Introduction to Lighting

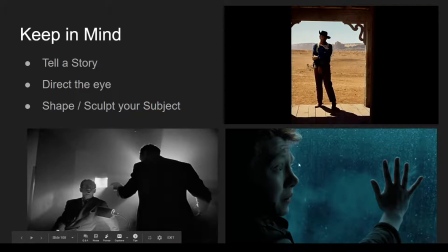[61:32]
So we see his face, so we're directing the eye to his face, we're revealing what's important, which is, his emotional reaction to the moment. But then a lot of our shot goes to darkness, and again, like this color of the lighting, it's adding a lot of drama and moodiness to the shot, which makes it feel a little spooky.
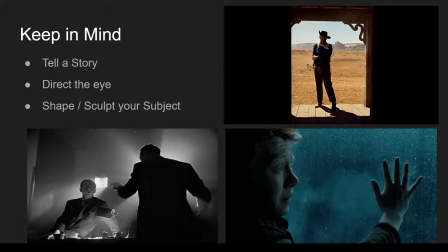[61:50]
So keep in mind those 3 things is, you're trying to tell a story, you're trying to direct the eye in the frame, and you're trying to shape or sculpt your subject in an appealing way.
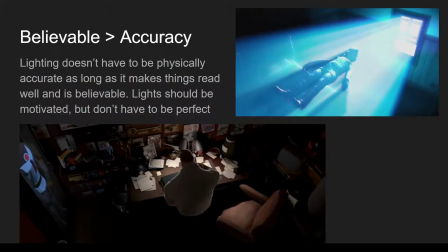[61:59]
I mentioned this earlier with the motivated lighting, but remember that believability is more important than accuracy. So lighting doesn't have to be physically accurate as long as things are read well and are believable. So lights should be motivated, but they don't have to be perfect.
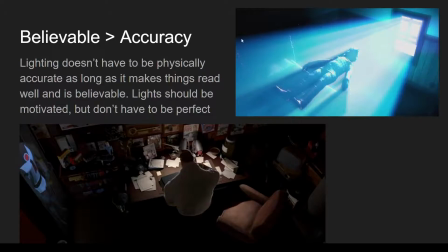[62:16]
So this case from one of the Pixar shorts, I can't remember what it's called, but this tractor beam light, right, is used to give the sense that there's this really strong energy force that is like sucking the character through the window. It's like kind of like a stream of light that picks up the character and drags them along.
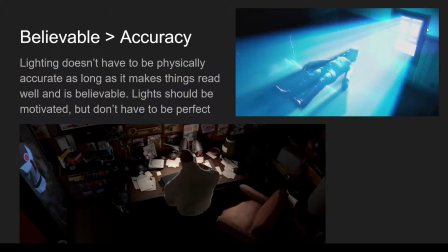[62:35]
In reality, like they'd have to put like a light source that's like stronger than the sun, right outside the window to do that, or they would have to and also this whole environment would have to be filled with like some kind of dust particles or atmosphere to get these really strong God ray
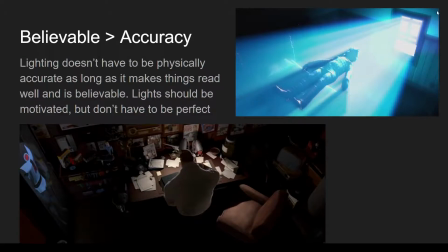[62:53]
shapes. But you don't question it, right? Because it makes sense. There's some kind of device outside that's sucking them up. We have a cultural understanding what abductions are supposed to look like. And then those God rays, right, are giving a lot of shape and directionality to it.
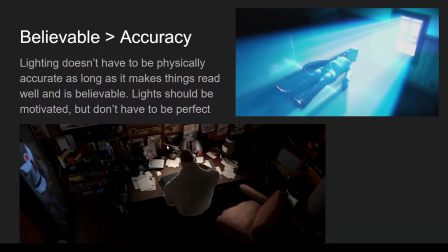[63:08]
This example from The Incredibles, we have the primary light source is these desk lights, right? And so they're kind of bouncing up, or they're hitting the light right here, they're bouncing up and hitting on him as well. Again, it doesn't really make a lot of sense. If one, we don't even get a sense that these 2 light sources are actually on.
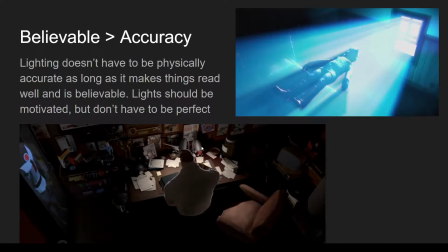[63:25]
I can't even see them. You feel like it kind of blow out a little bit. Parts that they hit on the desk would blow out, like these papers right here would be much, much too bright, and these ones over here would be way darker, right? Because these are pretty small light sources. And these papers right here are much closer to that light source than these ones over here.
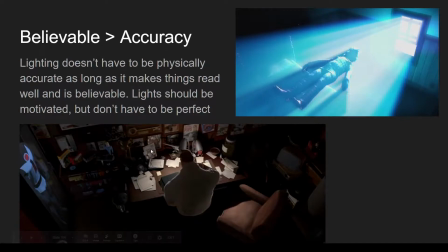[63:42]
But again, we don't question these things because it kind of makes sense. We understand the light's coming from this direction right here, from these light sources. It's motivated. Like as a viewer, we understand it enough that we're not going to question it.
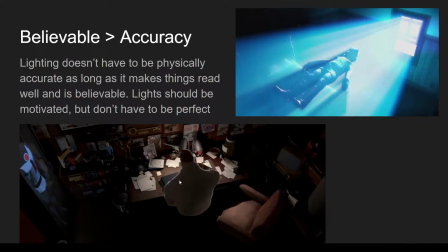[63:57]
And they're really making all these decisions with the lights to just make the lighting more appealing and make the image read well.
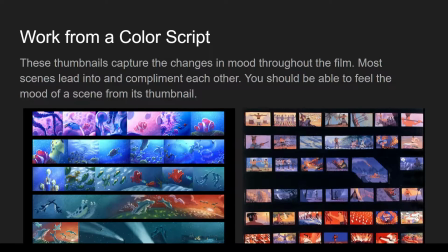[64:05]
This is maybe for larger projects, but you should always be working. Well, you should always be working from color script. So a lighting key or color script, something that's going to tell you as the lighter what
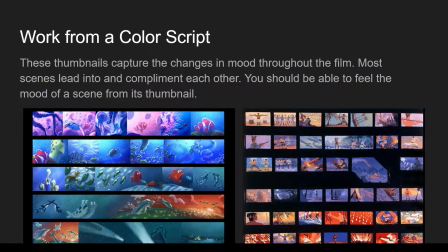[64:19]
the artist or the directors were going for in that shot, right? You're not just inventing these things from scratch. On a larger project, you're working from something called a color script, which is showing how the lighting and the color changes across the movie.
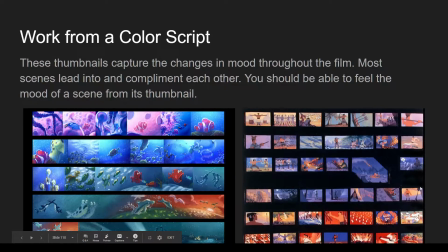[64:33]
And so you're making sure that there is continuity between shots, so that each shot isn't just completely unique and dynamic and different, but also seeing how the lighting you're working on in one shot moves into another shot later on or contrasts against it.
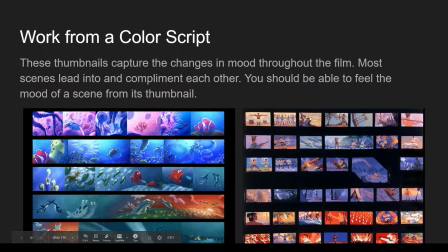[64:50]
So you can see in this one, this feels much more early, calm, not quite as dynamic, but you see once we get these strong reds and more saturated colors towards the end, it's like a crescendo, and it's in that song Make a Man Out of You, right? And so that's as the song kind of gets more and more dramatic and intense and
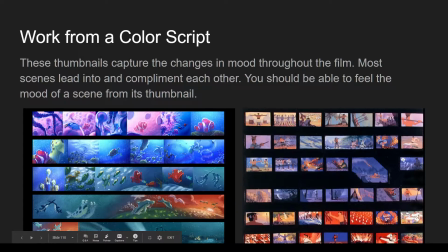[65:09]
heroic is when those colors start punching and getting more intense. So that's what a color script is. But work from reference, right? Whether it's concept art, hopefully from your team, a lighting key showing what the lighting is supposed to actually look like. And you can make changes, and you should make changes and make improvements, but you shouldn't be working from nothing.
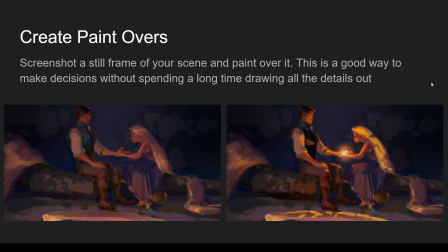[65:30]
This is really popular if you're really into using any type of digital painting programs like Photoshop or Procreate, right? Taking a render from your shot.